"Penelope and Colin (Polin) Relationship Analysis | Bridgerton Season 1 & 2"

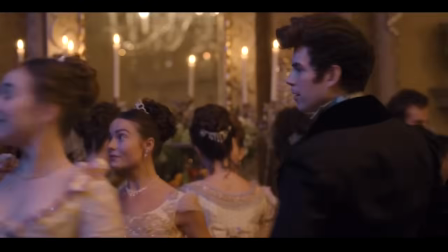The first time we see the establishment of the relationship dynamics between Penelope and Colin takes place at Lady Danbury's ball in episode one,
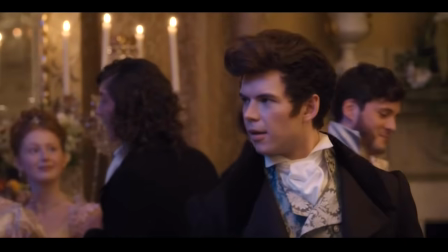where Penn is watching Colin dance. This is a really simple yet very effective way of conveying a wealth of information.
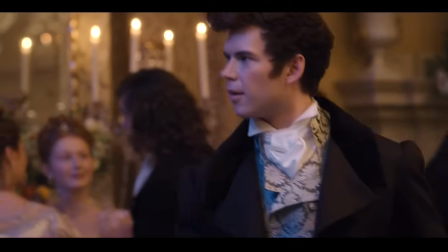It is immediately obvious how Penelope feels about Colin, and this is due to a combination of the acting,
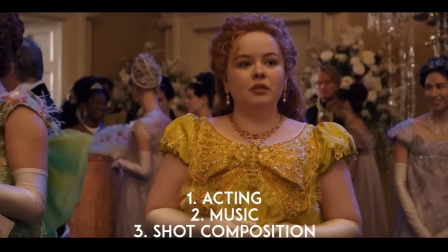the music, and the shot composition itself, the slow zooms in.
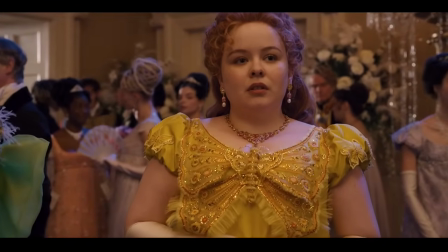The shot we get of Colin is effectively from Penelope's perspective and point of view, which also communicates a lot.
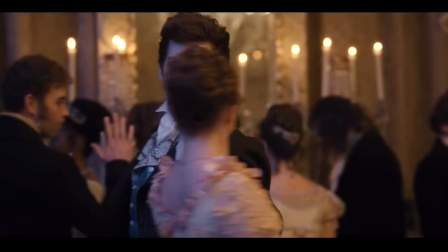It's a very romantic aesthetic. We see him through her eyes. He's smooth, charming, handsome.
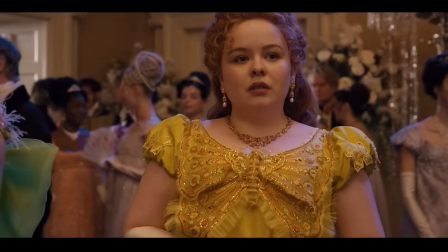But we also see that the one-sided nature of this relationship is very evident, as he's dancing with other women.
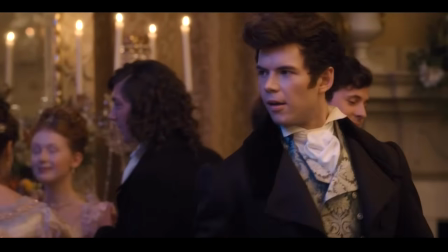He's in his own world. He's completely unaware that Penelope is even looking at him in the first place, which is the entire purpose of this scene.
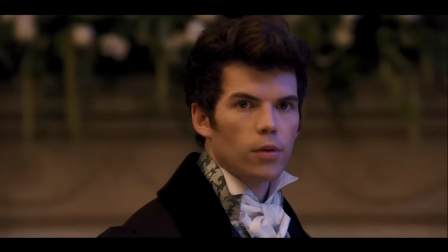It foreshadows their dynamic of Colin being the only thing that Penelope notices and Colin not noticing Penelope at all, at least in that way.
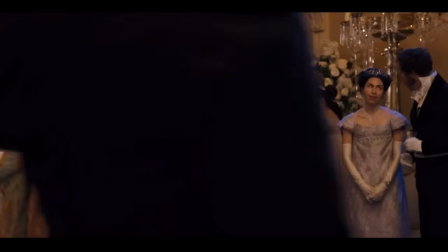Another detail of shot composition here,
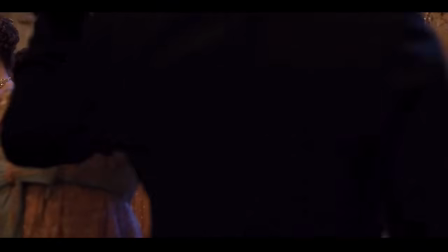there are people dancing in those shots that continually separate or get in the way of Colin and Penelope connecting or interacting.
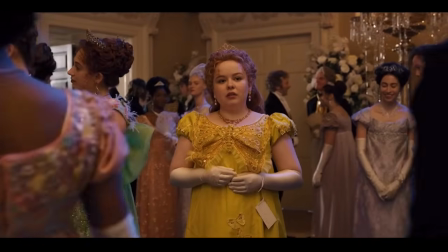There are people coming in and out of the foreground, separating them physically from each other in the shot itself.
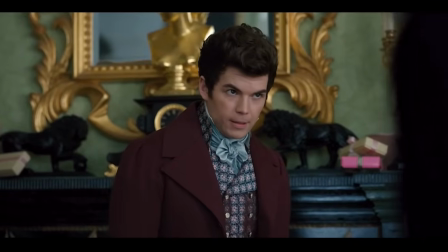The next scene begins when Portia says, Do not forget to bid Prudence, Philippa, or even Penelope farewell as you go.
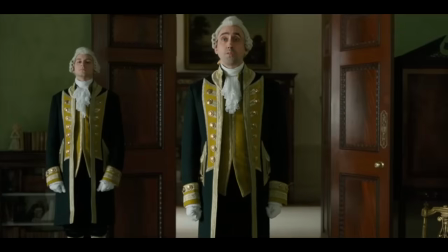And this sets up the family dynamic as well as the social hierarchy.
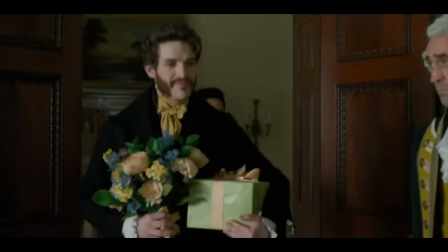The necessity for a reminder to acknowledge the Featherington sisters in and of itself already establishes their lack of popularity.
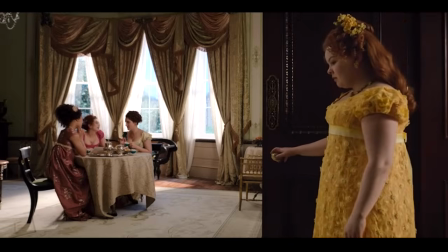But even within that, Penelope is placed in the lowest possible position with the qualifier of even,
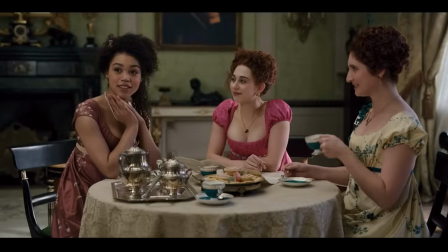as if it's asking a lot for them to even acknowledge Penelope's existence in the first place.
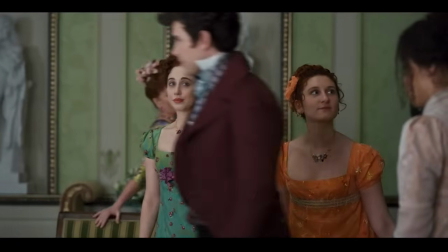Notably, Colin breezes straight past Prudence and Philippa, not looking at or acknowledging them, despite the fact that both of them are nodding and bowing to him as he passes.
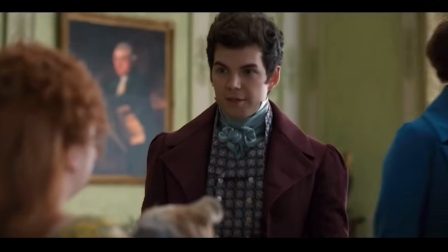He goes straight for Penelope.
Most wretched sonnet indeed. Lord Byron, he's not.
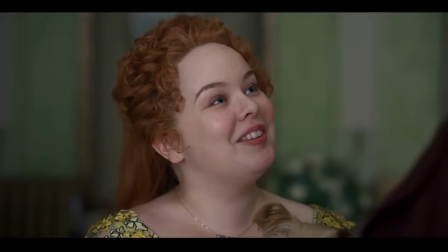I do not believe so.
This establishes that the way he does see her and regards her is different than everyone else.
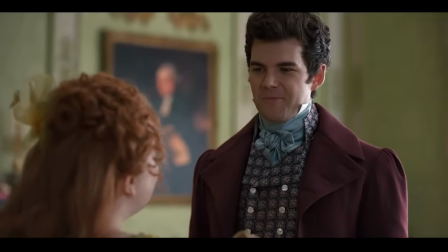Not only does he acknowledge her, but he seeks her out specifically.
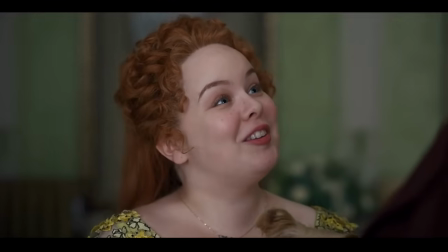The familiarity between them is obvious by the way they interact, and their intellectual connection, as well as their comfortability discussing things that verge on improper,
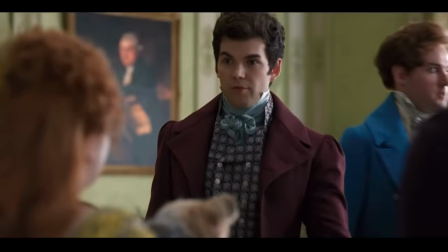is also evident by his witty insult and her quick rejoinder here.
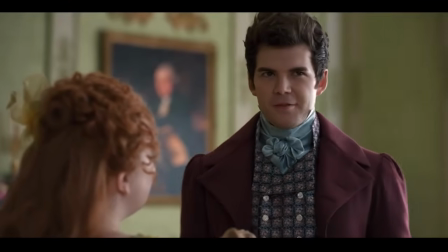His facial expression in response to her little insult is interesting.
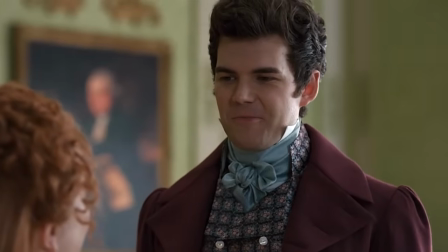There's potential surprise at her returning it, but also a sense of knowingness, like he expected that Penelope would say something like that.
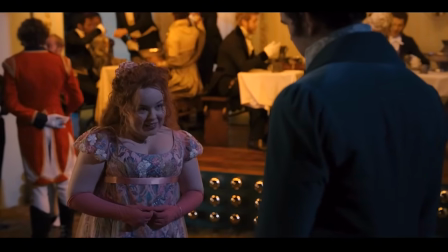And I think this is a nod to a larger dynamic where they both know each other very, very well.
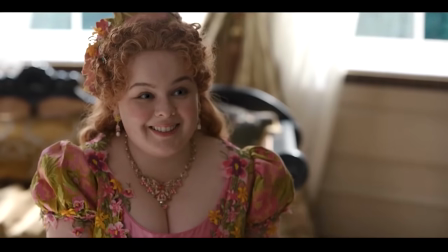They're very familiar. They're very comfortable. But at the same time, there is a lot about the other person that they really don't know or don't understand or have yet to see.
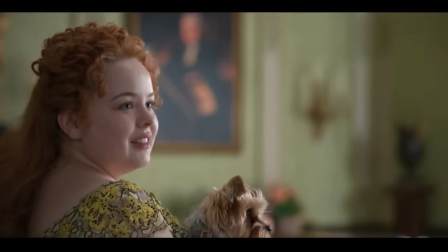He ends this by saying, which is the first of many times where we see that he almost exclusively calls her by her nickname,
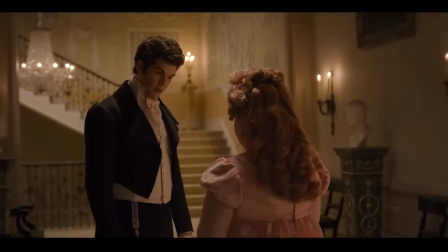again, nodding to their familiarity and their history off screen. The next scene yet again sees Colin approaching Penelope.
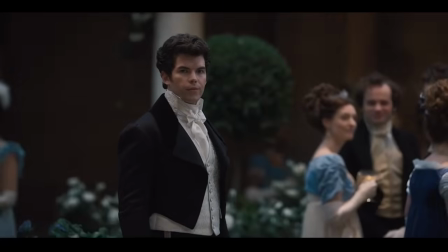We see this type of thing a lot. Again, they seek each other out. They almost can't help it.
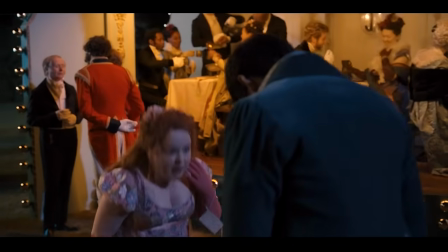The way that they carry out social customs is interesting.
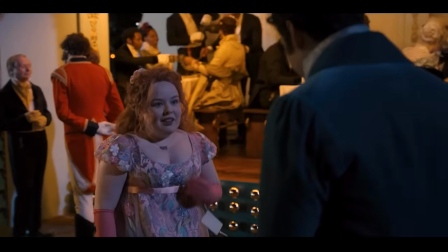It's both very natural and inherent, but also sort of an afterthought, as if their relationship transcends polite society.
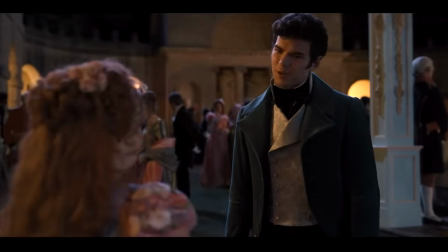But Colin...
This aligns with lines like, you do not count, you're my friend, etc.
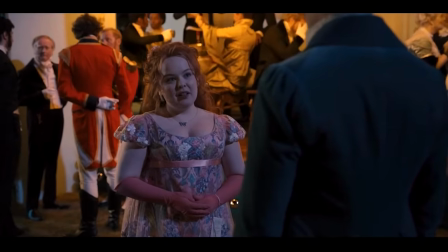He especially does not view her in that light. He does not see her in the context of being a lady, a debutante, out in society.
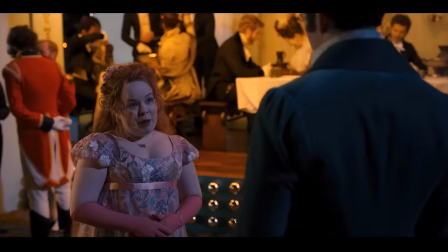We see the first of multiple of Penelope's attempts to gently guide him into viewing her that way with the comment about her dress.
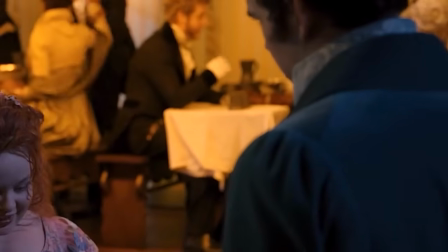Mama would never allow me to wear a dress like this.
And despite the fact that he does look at her dress and smiles when she jokes about it not being yellow enough,
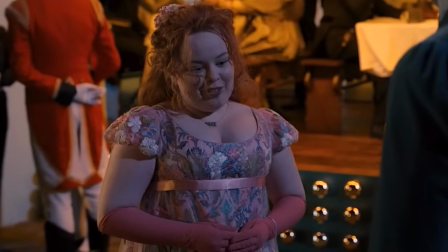he still does not catch on to exactly what she is trying to get at.
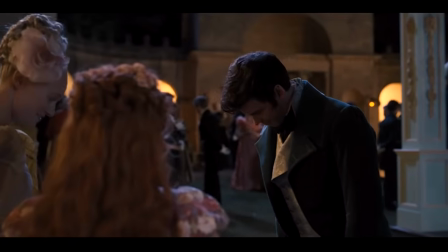This is the first of many times where Colin's hero complex is engaged as Cressida comes over and intentionally spills her drink on Penelope's dress.
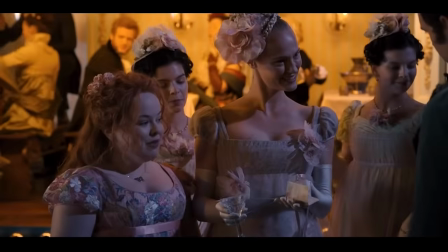How convenient.